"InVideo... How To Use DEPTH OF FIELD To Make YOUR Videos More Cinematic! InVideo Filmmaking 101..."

If you're just starting out shooting your own footage on your phone or a more advanced camera like a DSLR, the one thing you would want to pay attention to is what part of your frame your camera focus is set to,
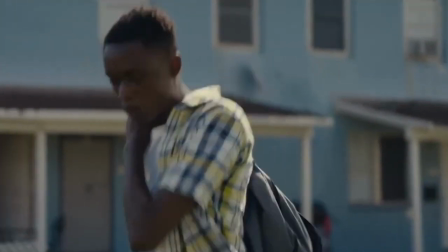[0:10]
and how you are using depth of field to ensure your audiences experience your video the same way as you would want them to.
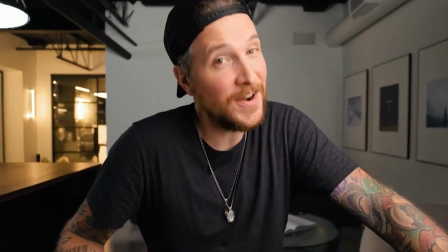[0:18]
Depth of field is what makes your favorite YouTuber stand out from their background when they're talking to you in a tutorial video just like this.
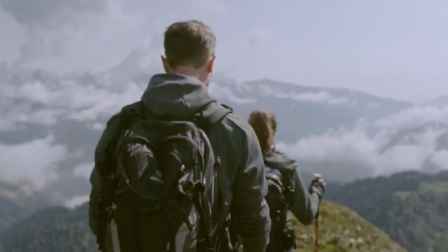[0:24]
And it's what lets you experience their vlogs as if you're in them, walking hand in hand in their adventures and misadventures. So in this video, we are going to break down 3 types of camera focus that are most frequently used by pro creators and filmmakers, and how you can mix and match them to create depth of field in your shots. Sounds useful? Let's jump right in. Let's start by understanding what exactly is depth of field and the role it plays in bringing out the narrative of your video.
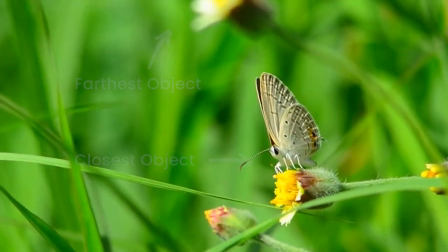[0:50]
Simply put, it's the space between the closest and the farthest object that are clearly visible in your frame, and how this space can be used to convey various emotional states by altering what and how the camera focuses on.
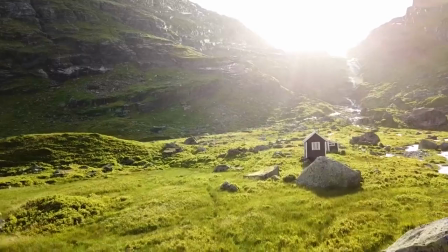[1:03]
For example, when you showcase the subject and the background objects with equal clarity, you are said to have a deep depth of field,
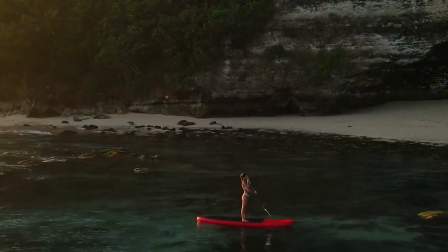[1:10]
since the distance between the nearest and the farthest objects that are clearly visible in your frame is significant. Deep depth of field, also called as deep focus, is typically used for establishing context for your audience and helping them understand the relationship of your subject with its surroundings.
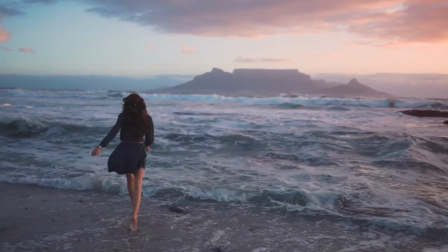[1:26]
Is your subject running towards a beach in a travel vlog? Or is he addressing an audience on stage? Or are they just lost in a crowd full of people?
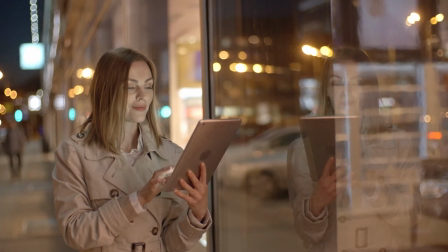[1:34]
On the other hand, when you showcase your subject in clarity and blur the background, you are said to have a shallow depth of field,
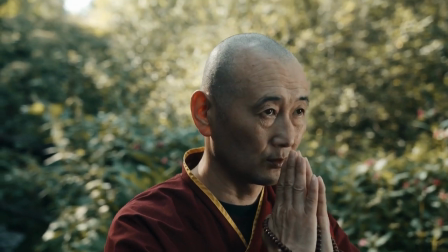[1:41]
since the only object in the frame is your subject and that is placed quite close to the camera. Shallow depth of field, also called shallow focus, is typically used to guide your audience's attention to your subject,
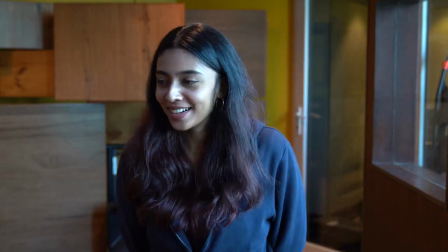[1:52]
as is the case with this video, where you'll notice that the background is blurry and only that I'm in complete focus,
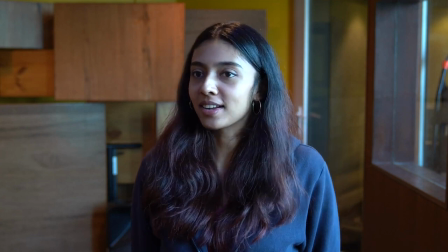[1:58]
which helps you pay attention to me and what I'm saying.
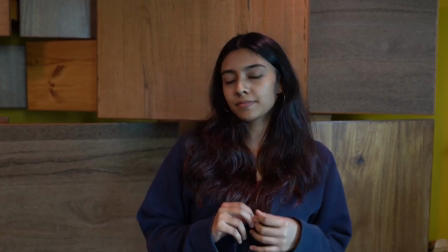[2:01]
But had we shot this video with deep focus, you'd see that there's a lot of elements in the background that you'd be tempted to pay attention to, making my job more difficult to retain your attention to the content of the video. As you would have guessed by now, shallow focus is used in explainer videos on YouTube,
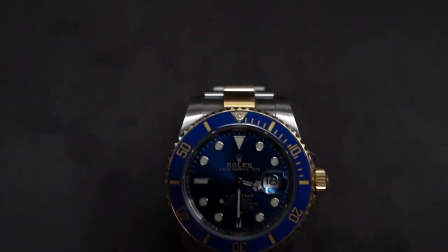[2:16]
interview videos, as well as product videos, where you would want to focus on the finer details of your product. We'll cover how you can create depth of field with your camera later in this video. But before that, let's cover the different types of focus you can use in your shot.
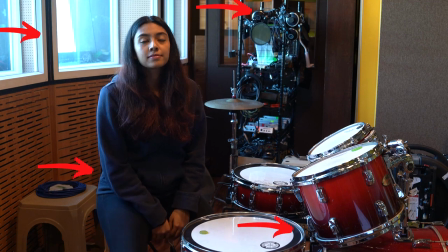[2:30]
We already spoke about deep focus, where all elements of your frame, the foreground, the middle ground, and the background are in sharp focus.
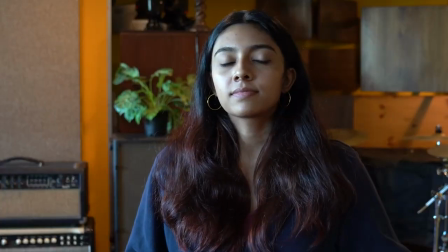[2:38]
And we touched upon shallow focus,
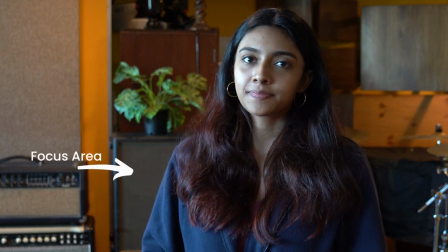[2:41]
where you keep a small area of your frame in focus and blur the rest to highlight a detail or make your subject the center of attention. But with both these shots, you're keeping your focus consistent throughout.
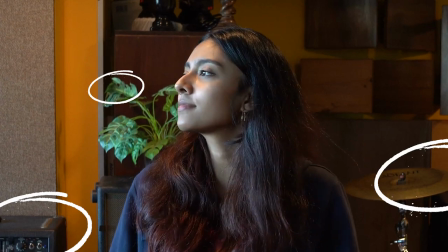[2:52]
In the first case, your shot shows all elements in your frame with precise clarity, and in the second frame, the focus is only on your subject. So let's cover a technique that allows you to change your focus and depth of field in the middle of the shot.
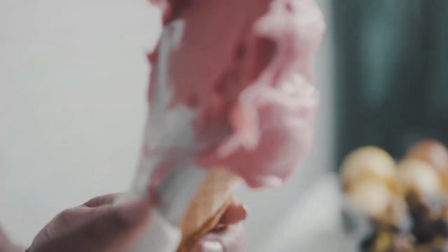[3:05]
We call this rack focus. It's the art of transitioning your shallow depth of field between different objects in the shot,
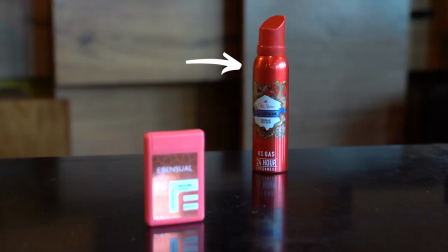[3:12]
and can be your best friend in terms of guiding the audience's eye to shift focus from one object to another and back. It's a super effective way to show your subject's POV or highlight a detail temporarily in your frame that your audience wouldn't have noticed otherwise.
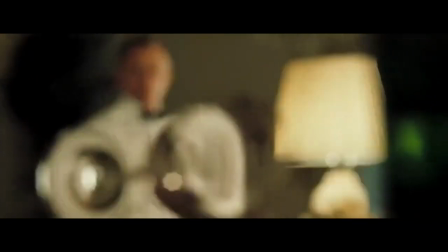[3:26]
If you're creating a product commercial and have a moving subject,
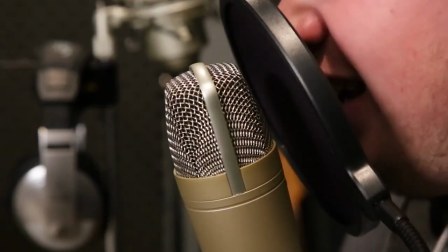[3:29]
you'll often need to use this technique to shift your focus from the person in the frame to your product and back to the person,
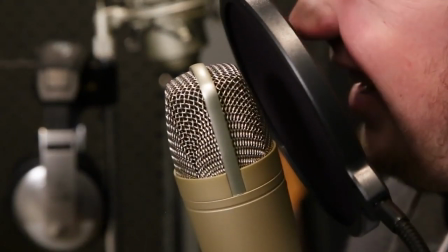[3:35]
so that you can seamlessly create a connection between these elements without cutting the shot. Now let's quickly understand how do you create deep or shallow focus in your shots by using the aperture settings in your camera.
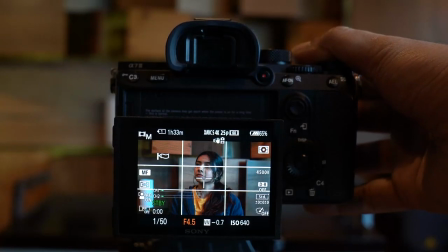[3:46]
Your aperture settings basically denotes the extent to which your lens is open to allow light to come in.
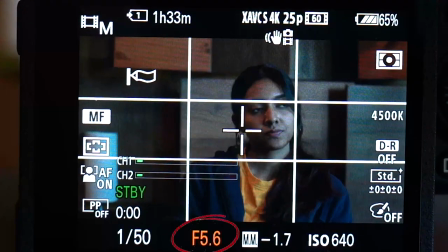[3:52]
It's usually denoted by an f-stop number such as f1.3 or f3.5.